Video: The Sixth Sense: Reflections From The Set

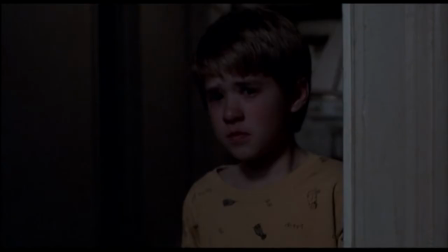28:53 What did she want? Maybe she was trying to tell you something, which is the lesson that Malcolm was trying to pass on. And so he takes one risk and goes back and pulls the sheet off her. It was kind of cool to kind of have the moment, the ghost that he talks to under a sheet. That was kind of our thing. And Hayley understood that.
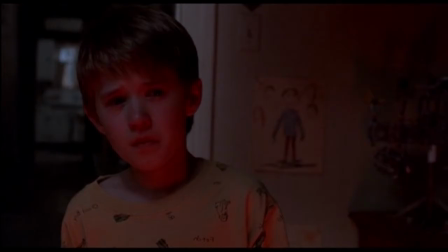29:10 I said, you know, you're basically taking the myth away from this by taking the sheet off of this girl, you know, that ghost.
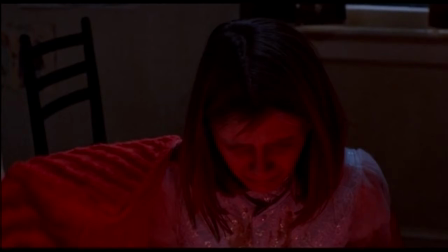29:17 So we always picture ghosts, the sheets, woo, and then he pulls the sheet off the girl and basically takes the myth away, and it's just a little girl who's hurt, and she wants to tell you something. Cut, and we're on our way to her house.
Back on action!
That scene in that car, when I read the script, was the clencher for me.
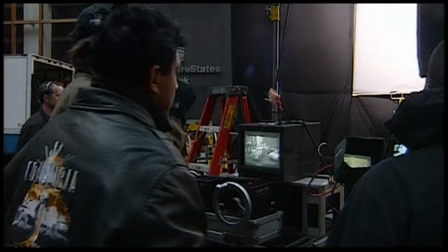29:37 That really made me want to do it.
Pull back. You know, once you get the idea, pull back. Yeah, let's reset, let's reset. Everything else was great.
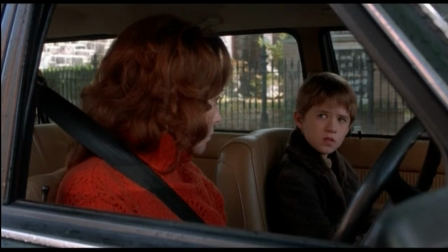29:46 Knight was always very adamant about saying they're partners, it's not like a mother and son, you know, you don't talk down to him and he doesn't look up to you.
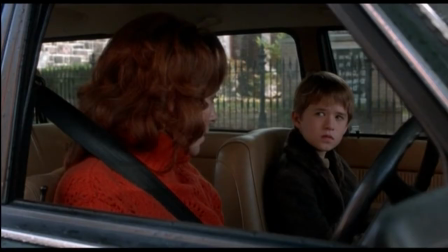29:52 You've got each other and that's it.
I'll tell you my secrets.
I think it's strengthened from that scene in the car where he actually speaks honestly for the first time with her and lets her into his world.
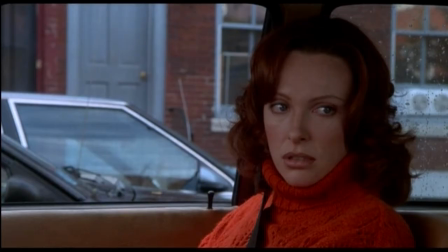30:05 Oh, you're scaring me. You scare me too sometimes.
It was a very important scene to me. I mean, it may be that, you know, that scene that takes you into another level of, you know, wherever you're going, you know, this journey that I'm going on as a storyteller, and writing that scene might have been the one that took me into a deeper place,
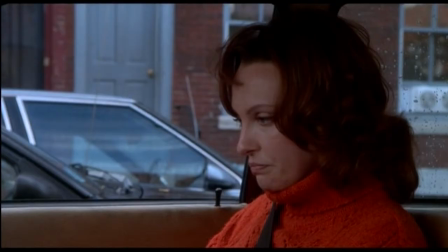30:25 you know? A culmination of all these things that I had laid in about her dad about being a mom and all these things, and the bumblebee pendant from the grandmother and it all comes together.
Grandma says...
I remember thinking, you know, you could score this. And then I was like, but why?
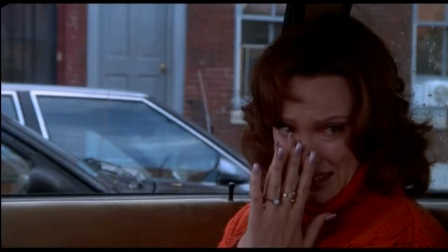30:40 You know, but why? It's there. And so that was a big step as a filmmaker as well.
She said you came to the place where they buried her.
All the way through his takes, it was just this unstoppable flow of something that I had to let go of. I almost didn't have control over it. And when we came to do my stuff, which was hours into the working day, I think we did a take and then attempted to go in closer and it was already done. Knight and I kind of decided that once you get it, you can't get it again.
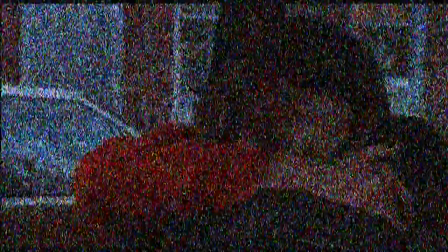31:22 So that was it. The structure of the sixth sense, to make it work perfectly,
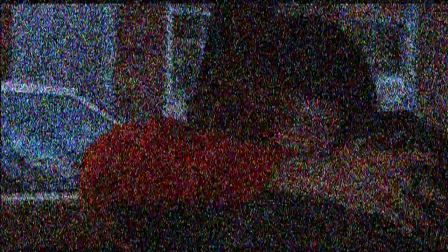31:28 you have to have a resolution so complete and so fulfilling that you think the movie's over. And that is the car scene of The Sixth Sense. And you know, for almost any movie, that is the end of the movie. And it's sure a great, unbelievable ending to a movie where the child finally tells his secret to his mom. And it had to work. I mean, I had to think of that as the end of the movie to really make that, you know, carry the strength and the weight of everything so that the next part was feeling like a coda. you know, like, oh, by the way, he's going to tell his wife he loves him, and that's it. That's why it was so shocking.
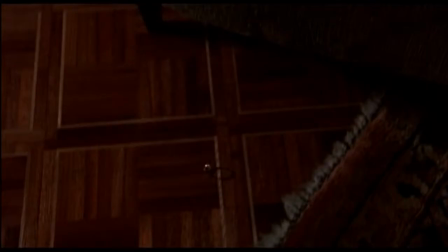32:06 People were starting to pack up their purses, wiping their eyes, and then they go, what's going on here?
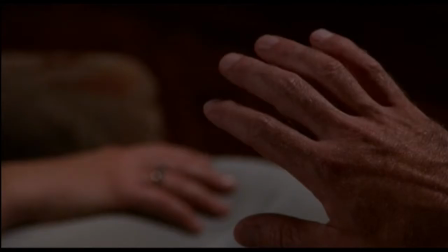I see people. They're dead.
I believe most people are surprised by their own death. I mean, obviously some people know they're going to die and can't even tell you when, but I would think most people are very surprised.
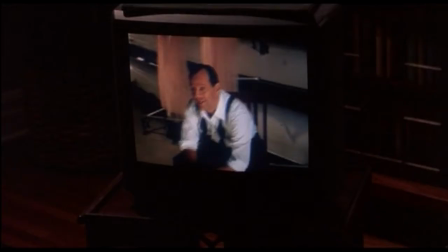32:34 They're about to die. That's one of the great conceits of, you know, 21st century man, that we think we're going to live forever. We expect dying in our old age is our inheritance somehow, and that's not always the case. Normally, films that have surprise endings are, somebody always gives it away.